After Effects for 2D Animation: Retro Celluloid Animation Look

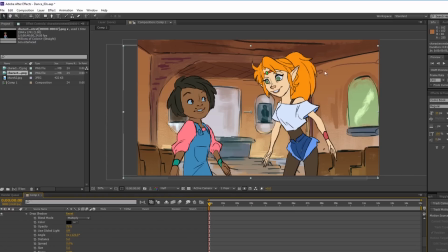Now we can adjust it. We can actually make it more intense than usual. I can add more distance to it. I can add more distance to it. So we actually really show that. So I'm going to actually emphasize that a bit. I'm probably going to turn down the opacity a little because I think it is too much.
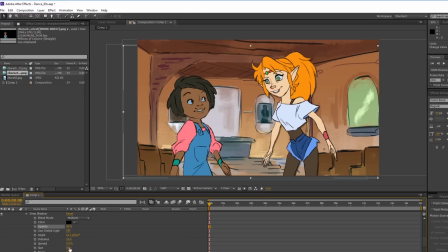I feel like if you were to size it up, it'll destroy that illusion. For now, let's just stick to that. Let's make it maybe 1 pixel of size. And we can easily transfer this effect to the girl.
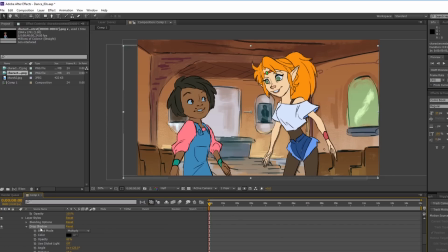You just select the drop shadow, Control C, you copy, and you select your girl character to the left and paste it.
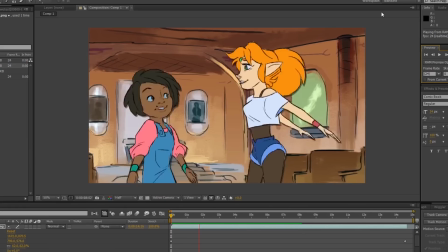And you'll notice it just drops there too. So if we were to play our animation, now the animation has a drop shadow.
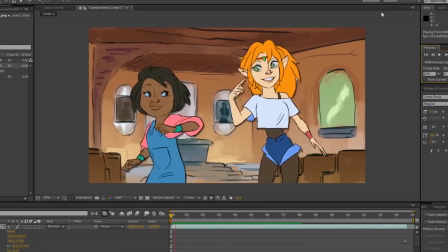However, I do feel that the characters feel too clean, so we need to actually dirty them up.
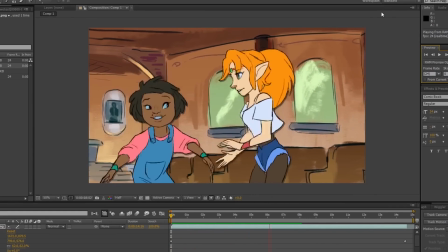We need to make the drawings look more imperfect than they are right now. Alright, so our drawings are too crisp.
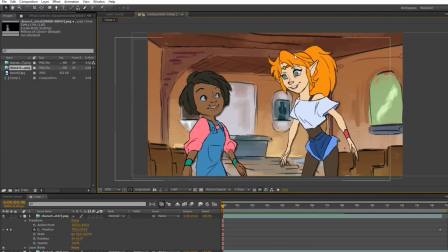So what we're going to do is, again, blurify some of these drawings.
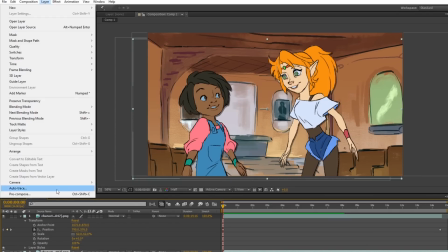So I'm going to select one of the characters and we're going to pre-compose a layer, meaning that we create a new composition for the character alone.
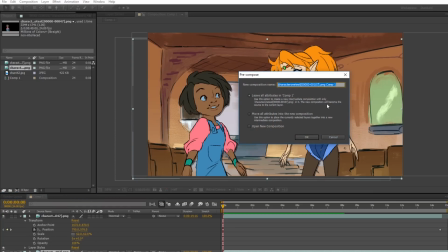Leave all the attributes. This all looks good to me, except I'm going to change the name to character muddied up.
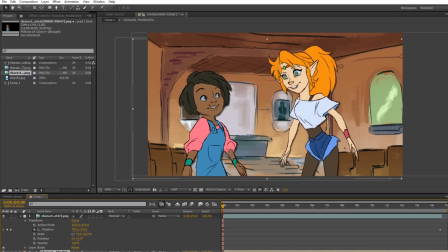And there are many ways you can muddy up the character, but I'm just going to show you guys a fast way to do it.
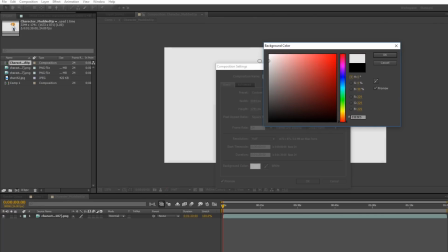Now, I'm going to change the background color to, let's say, something gray so I can see all the black outlines too.
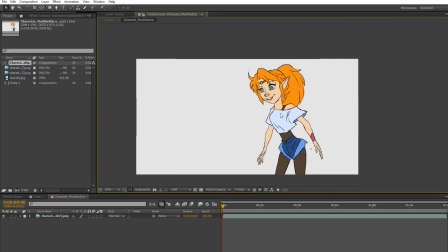And what we're going to do is, again, make it more muddy looking.
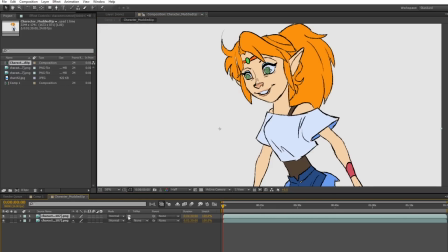So I'm going to duplicate the character, turn on the transparency lock so when I move this around, it's stuck in her silhouette. I'm going to change it to color. And you'll notice that if I blur it, so if I go to effects, blur, fast blur,
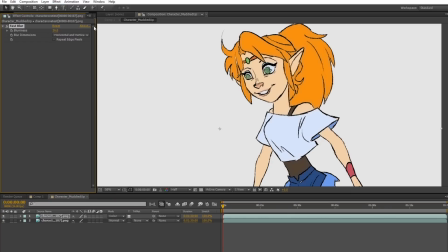and turn it up, you'll notice that it makes it look more muddy. You can shift it around if you want to create more muddiness. So what color does is that it reads the color of the layer and overlays it on top of the character without adding any value or shade to it. It's just color.
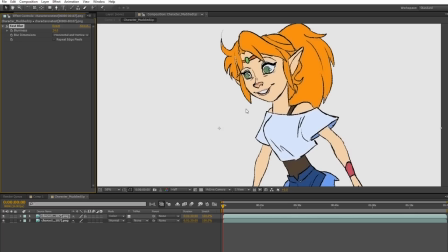No saturation, nothing to do with tint and value.
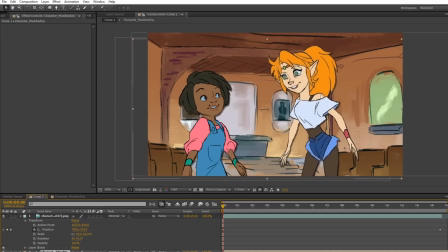Alright, so if we go back to the main composition, now it looks a bit more dirty.
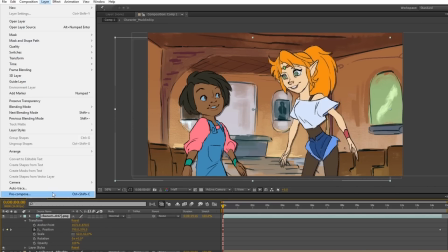We're going to do the same thing with the other character. We're going to pre-compose her. Character to muddy.
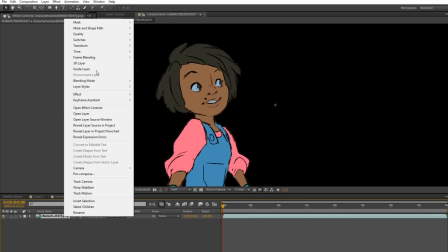And then we're going to duplicate her. You can just select the character and hit Ctrl D to duplicate her.
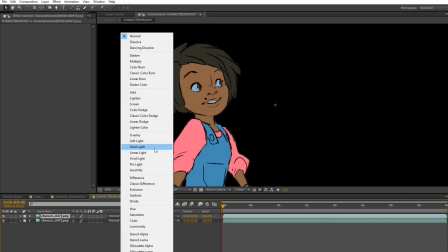We're going to do the same thing, set her mode to color, and then we're going to blur it.
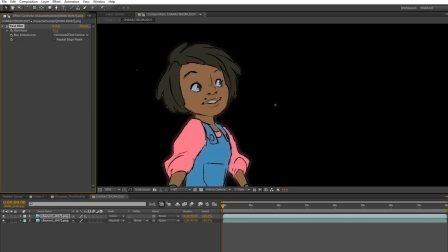And if we blur it, it starts to look dirty. And lock the transparency.
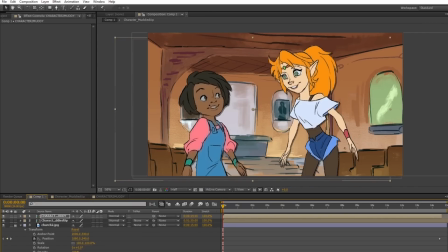So when you go back, now they look more imperfect. So if we were to play it, it matches.
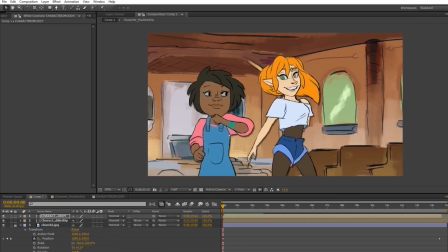Like, it gives off that feeling that paint is starting to bleed out of the cells.
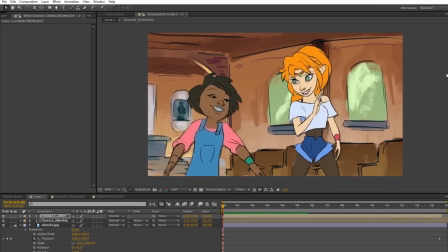But it still feels a bit too clear. We're going to have to blur it up a bit, but not too much.
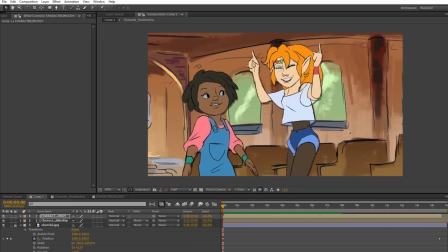And we're going to do it in subtle ways. This one's an easy solution.
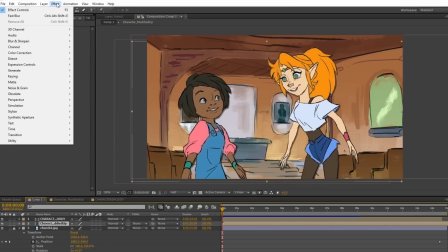Select your character, go to effects, go to noise, and hit median.
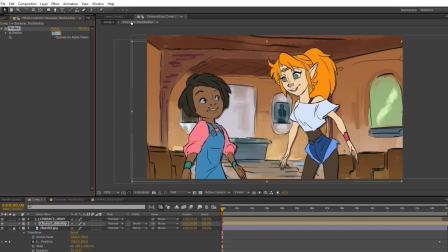And once you hit median, set the radius to about 1. Or better yet, if you want, 2.
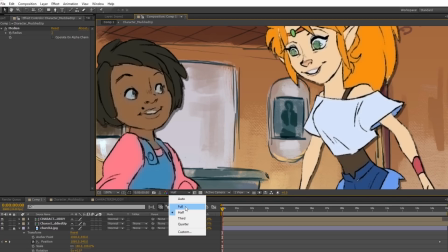Although it looks really blurry, if you go to full, if you set your quality preview to full, it actually looks pretty good, but I want that blurriness.
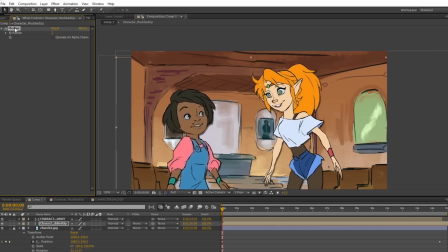So you're going to copy this effect. So select median, copy it, and paste it on the other character.
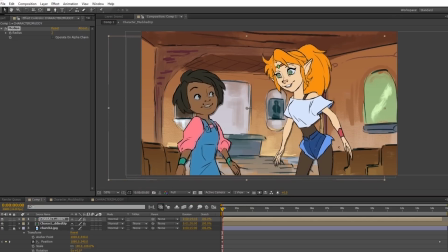Now they both look a bit more opaque in terms of their painterly look.
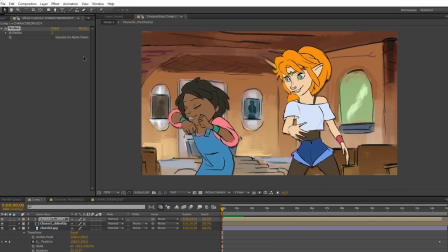So if you hit preview while the quality is on full, it's going to take longer because median usually takes a long time to render.
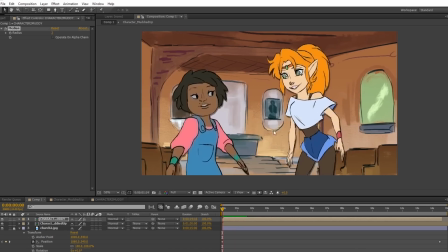So we play it. Now it's starting to look more like cell.